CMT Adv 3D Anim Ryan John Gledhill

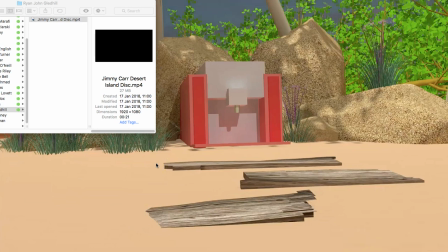[0:00]
Okay, Ryan, I'm just going to give you your video feedback for your submission for the Advanced 3D Animation module.
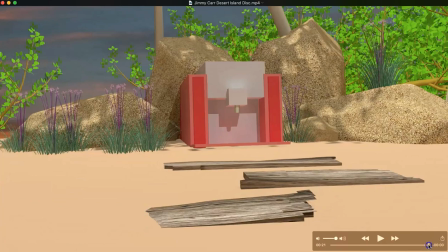[0:06]
I've had a good look through it, so let's go through it together. Okay, so to begin with, it's an interesting audio clip you've chosen.
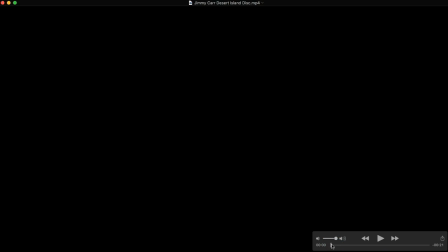[0:15]
There's plenty of visual kind of connotations that we could think of for that, so that's good choice. Turn the audio down.
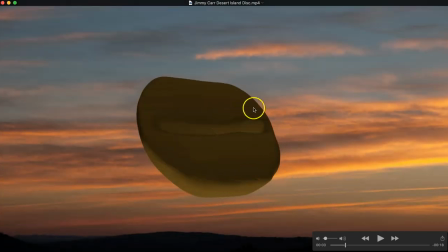[0:26]
Right, so I think it's good that you've had a go at doing the digital sculpting of this. I mean, I threw that kind of in the mix a little bit, the digital sculpting, because there were one or two of you that did want to make them more complex, slightly more organic, modelled objects. So it made sense for you to do that, and I think you've done a good job of that, actually.
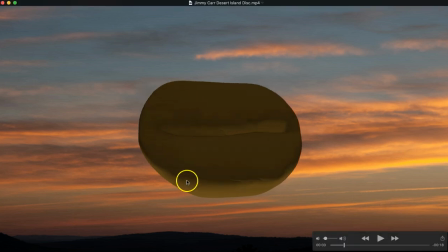[0:45]
I do feel, however, that the render that you've got there seems to be quite heavily compressed in places. A little bit of banding and a few artifacts there. It looks like it's some compression issues.
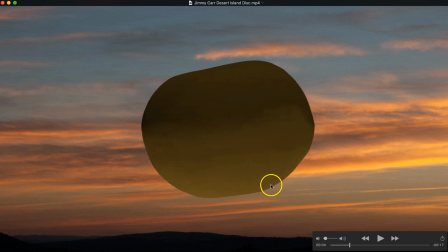[0:59]
It's a shame because I know you went to town a little bit on the sculpting of it. Like there's some little dings and knocks to it and scratches and things, which I don't really think come through in the render.
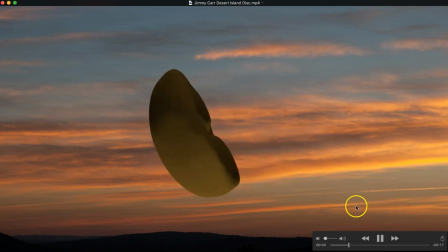[1:12]
It's a shame really, but I know you've done. And let's continue on. I did like the falling coffee elements.
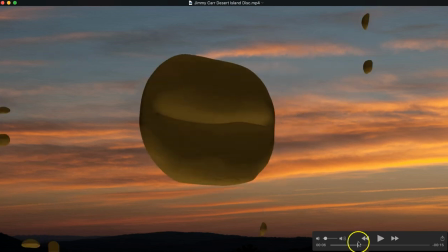[1:19]
It's good because it kind of fills out the rest of the area a little bit. You know, it adds a little more to the animation side of things, which is good because I mean, just this spinning around on its own is relatively easy to achieve. But having everything's fall down in the background is good.
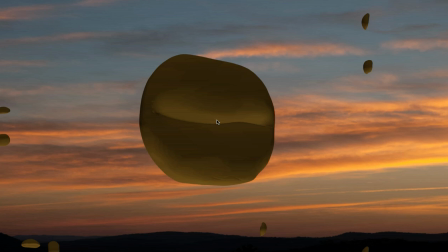[1:36]
I'm not sure from this whether those were all keyframed or whether that was a particle system you set up to do that. But either way, it's effective. I think perhaps I might have suggested you choose a different background. However, for this, in hindsight, it looks like this is very
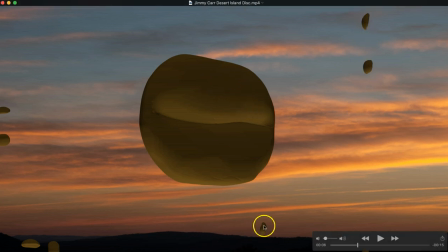[1:57]
dusk-like, and therefore it would lead me to think that these might be quite dark, which of course they are a little bit. So maybe maybe a brighter background might have lifted everything a little bit and promoted a little bit more the idea of a brighter environment, so more controlled lighting or something like that. Anyway, let's move on.
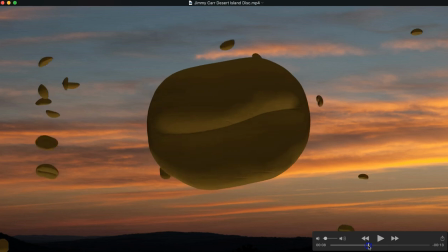[2:20]
It's a nice little transition. I like the fact that the transition happens before these are finished falling as well.
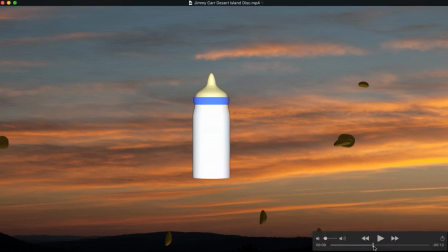[2:27]
That's good, so it's not like one thing completely ends and the next starts. It's a gradual sort of fade out of things. It's a nice little transition there. Good.
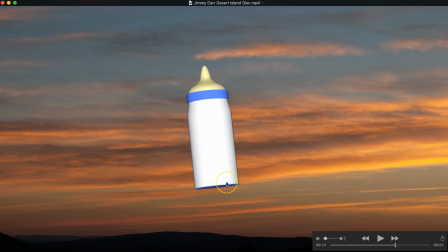[2:41]
Again, quite nicely modelled. Not clear from this technique that you used to model it, with box modelling or maybe a lathe or something like that. But either way, it works. It functions quite well. With this, it might have been good to see maybe you have a look at different kind of properties of textures.
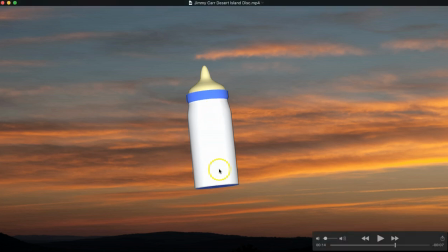[2:59]
Maybe make that look a little bit more plastic or glass-like. A little bit of highlight on there or something like that would have been good. I'm just thinking more kind of from a graphical standpoint. You probably could have made this like it looks like it's made of maybe 3 different materials.
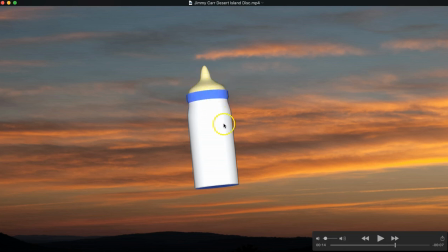[3:14]
So this is more of a rubber. This is maybe a plastic rubbery sort of bit, and then this could be a hard plastic or even glass or something like that.
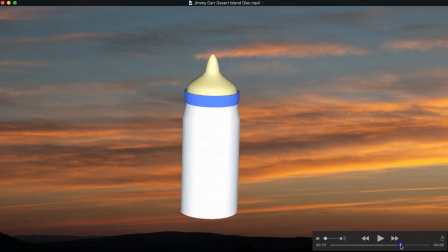[3:24]
The animation of it is fine, but I mean, there's only so much you can do with that as an object in terms of animation, I suppose.
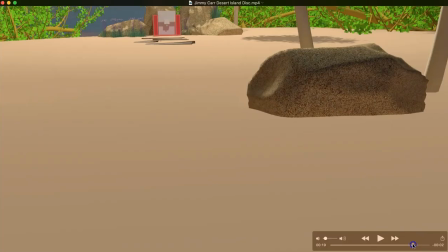[3:32]
That's a nice transition as well.
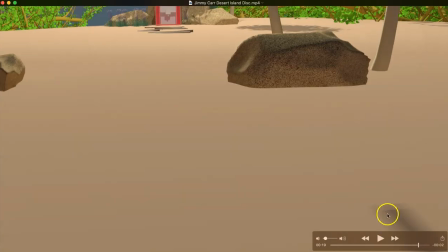[3:37]
That's good. Yeah, these shadows need sorting out.
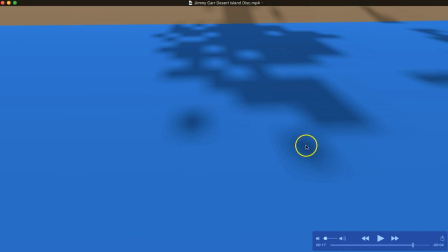[3:41]
They're really boxy. It's a bit of a Minecraft sort of theme going on there. I think that's to do with the shadow type you probably used. That I'm guessing is shadow map rather than a ray trace shadows. You probably, if you want to stick with shadow map, then you need to up some of the settings slightly, make it a higher resolution texture mapping.
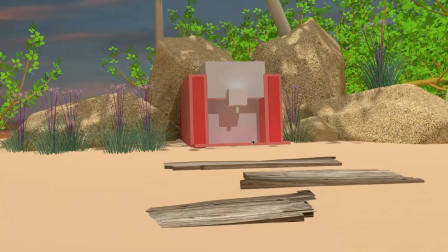[4:04]
Okay, yeah. All right. So overall, I like your approach to this.